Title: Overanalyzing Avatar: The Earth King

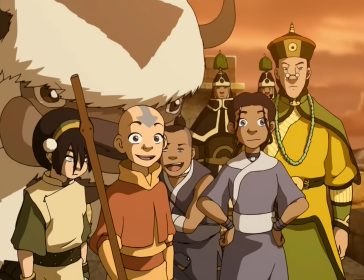[8:19] Looks like Long Feng is long gone!
Uh, yeah, I've been waiting to use that one.
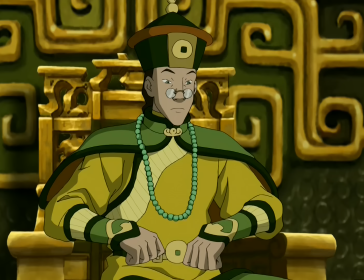[8:28] That's the day we need to invade the Fire Nation. The Day of Black Sun.
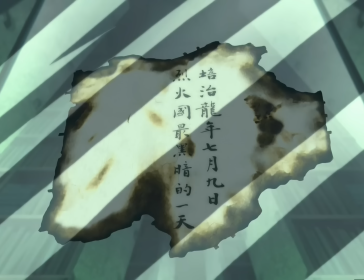[8:33]
This is the first time the Day of Black Sun is coined, and I don't know if Sokka read it in the library somewhere, or if he just came up with it, but either way,
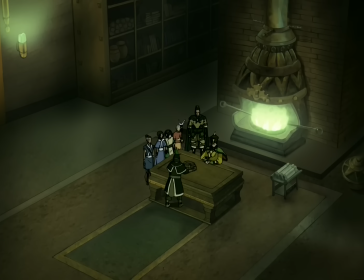[8:40]
it sounds pretty sick.
There are secret files on everyone in Ba Sing Se, including you kids.
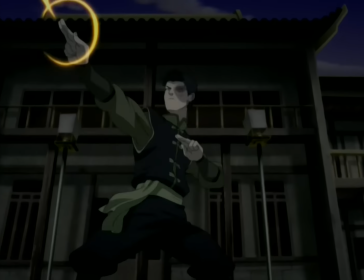[8:46]
You think Zuko's file reads? Definitely a firebender. Mike saw him light like 20 candles around a fountain to impress some girl.
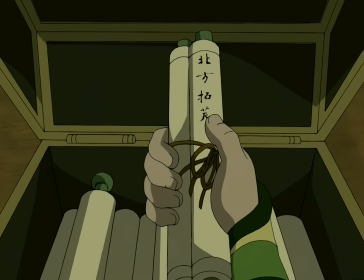[8:52] Toth Beifong.
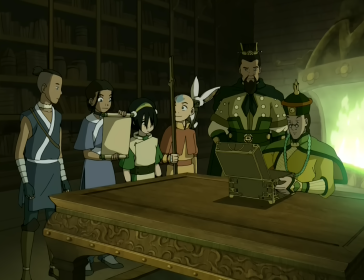[8:55]
Toph instantly hands the scroll to Gatara to read, hahaha her eyes don't work.
It's a letter from your mom. Your mom's here in the city, and she wants to see you.
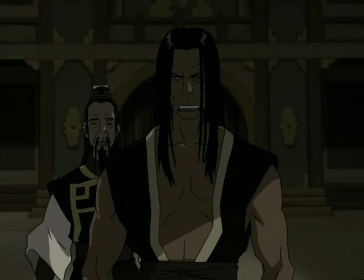[9:05]
Speaking of which, how would your mom know where to send the letters? How would these two clowns even know where to send the letters?
A small fleet of water tribe ships?
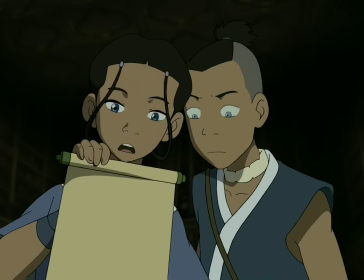[9:12] What? That could be dad! Protecting the mouth of Chameleon Bay? Led by Hakoda?
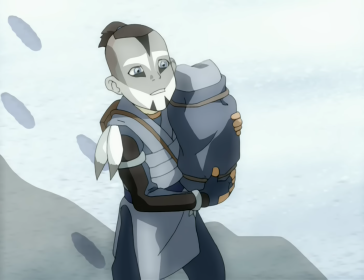[9:18] It is dad!
Just like the day of Black Sun, this is the first time Hakoda is ever name dropped, which is strange considering we've seen him in a flashback and everything.
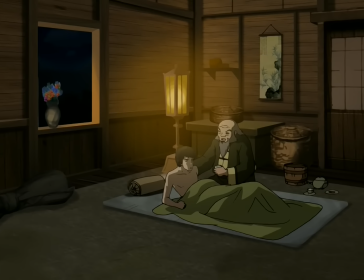[9:25] What you did beneath that lake, it was in such conflict with your image of yourself
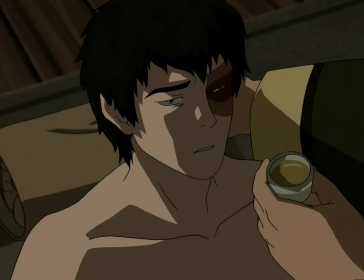[9:31] that you are now at war within your own mind and body.
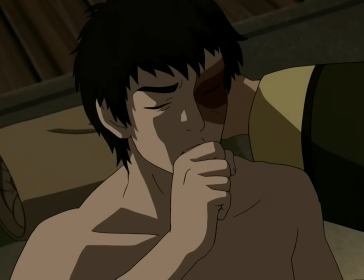[9:35]
I could believe that. I figure that can happen in real life as well. I'm sure that everyone has made a decision that has at least made them feel sick to their stomach.
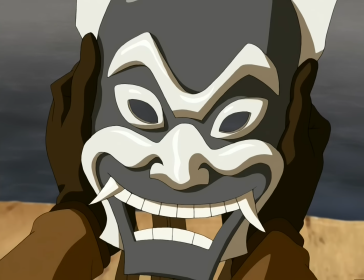[9:42]
So betraying your entire life's goal for the past three years could probably send you for a loop pretty hard. So I know some people don't think this works, but I think it does.
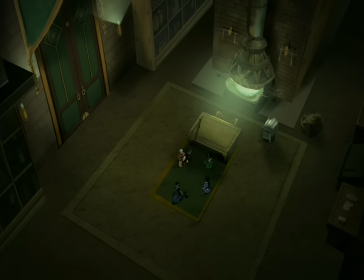[9:50] There's a man living at the Eastern Air Temple. He says he's a guru. What's a guru?
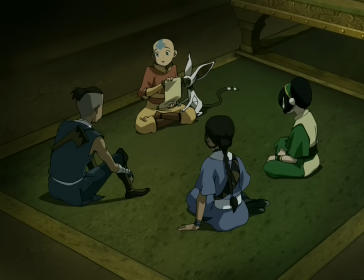[9:55] Some kind of poisonous blowfish?
This is a really, really weird reference to the fugu, which is an actual poisonous blowfish in real life.
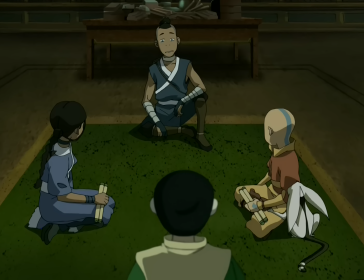[10:01] This is all such big news. Where do we even start?
Well, I mean, if you weren't all about to split up, I'd say that Aang unlocking god mode would probably be at the top of list of importance.
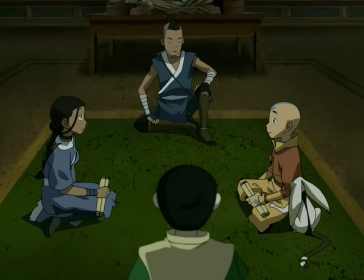[10:11] Appa and I could drop you off at Chameleon Bay to see your dad. Someone has to stay here with the Earth King and help him plan for the invasion.
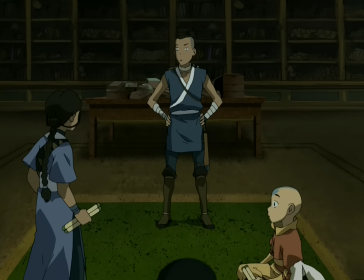[10:18]
Do they, though?
I know how badly you want to help dad. You go to Chameleon Bay. I'll stay here with the king.
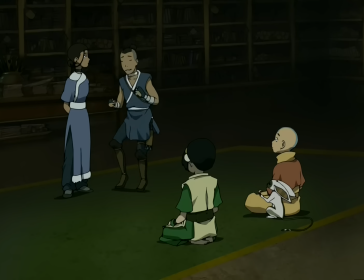[10:25] You are the nicest sister ever.
That's a nice moment. Similar to Aang and Sokka being homies, it's nice when Sokka and Katara make a real effort to look out for each other.
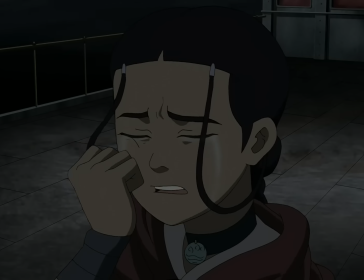[10:34]
This decision also plays off of some emotional stuff Katara is going through too, but we'll get to that next season.
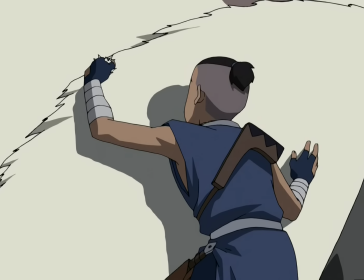[10:40]
Hey, look at Toph saying goodbye to Appa. Sokka is standing on Appa's horn here, right? And it seems like he just falls directly through it.
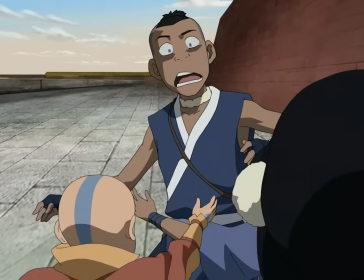[10:46]
Want to see the single weirdest split-second mistake in the entire show? For some reason, Toph gets an airbender tattoo on her left hand here, and it disappears immediately.
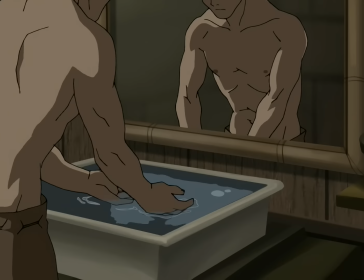[10:54]
Just like, what? Alright, we've got some more dream interpretation here. From what I can tell in this one, is that he's got a big fucking blue arrow on his head.
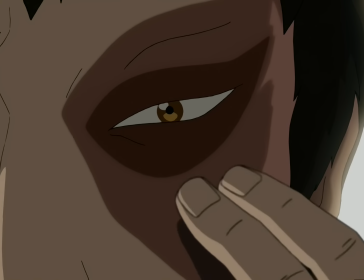[11:01]
This is a really strong moment for real though. You can feel that Zuko is somewhat relieved to still have his scar, but he's also disappointed.
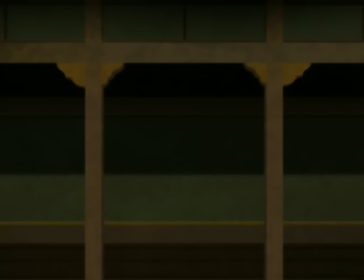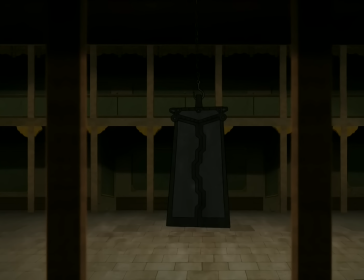[11:14]
Wait, I'm starting to think this might be a trap.
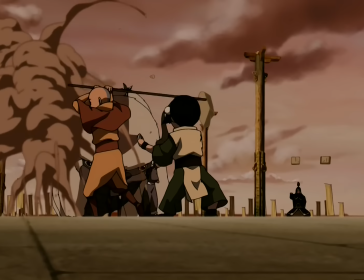[11:18]
so this background here is where the gang just wrecked shop getting up to the palace just yesterday and they cleaned it up pretty good we are the earth king's humble servants
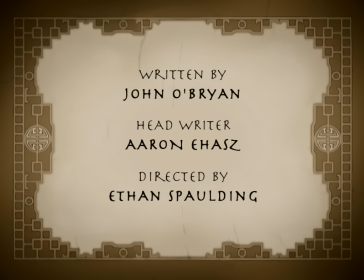[11:29]
where's your nose awesome cliffhanger though really cool that it answers a really important question that we had from a prior episode and immediately poses more
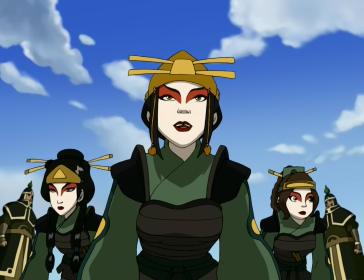[11:37]
questions and a very very scary threat that's how you do a cliffhanger folks awesome stuff this episode's pretty good it's really weird from a structure standpoint though you
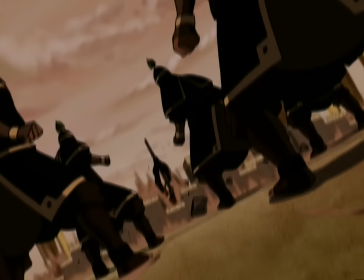[11:44]
get your big action scene right at the very start, which is pretty much the opposite of the Atla formula, and most formulas, honestly.
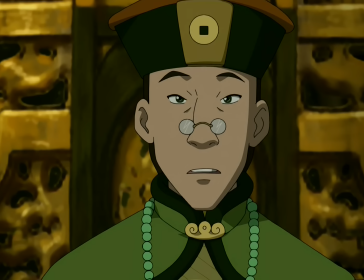[11:51]
So they have that, so the rest of the episode can be pretty much conflict resolution with the Earth King, and getting him up to speed, and then setting up the finale.
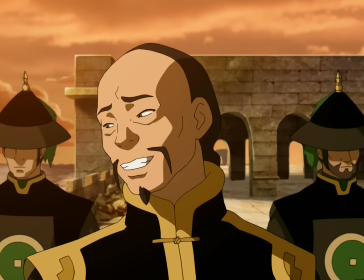[11:57]
And I think you really needed all that time code to get the Earth King up to speed, because if you just joined them immediately, it would make this giant struggle they just went through feel like it just paid off too easily.
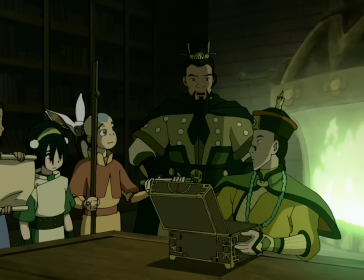[12:06]
Then the rest of the episode is them finding out about their individual missions, which segues into the finale really well, and helps it not feel rushed.
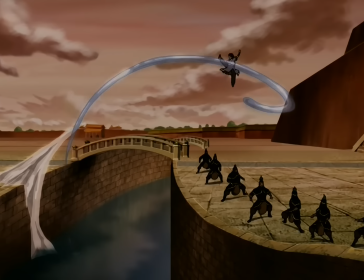[12:12]
So having that big action scene right at the very start makes it feel like this entire episode wasn't all just politics and
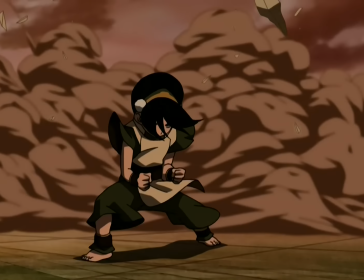[12:18]
setup and that's important for a show that has its blend of action comedy and drama so nailed like Avatar does.
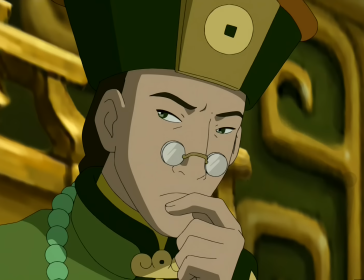[12:23]
Aside from that for the most part it's just the hurdles we need to get through for the finale to work.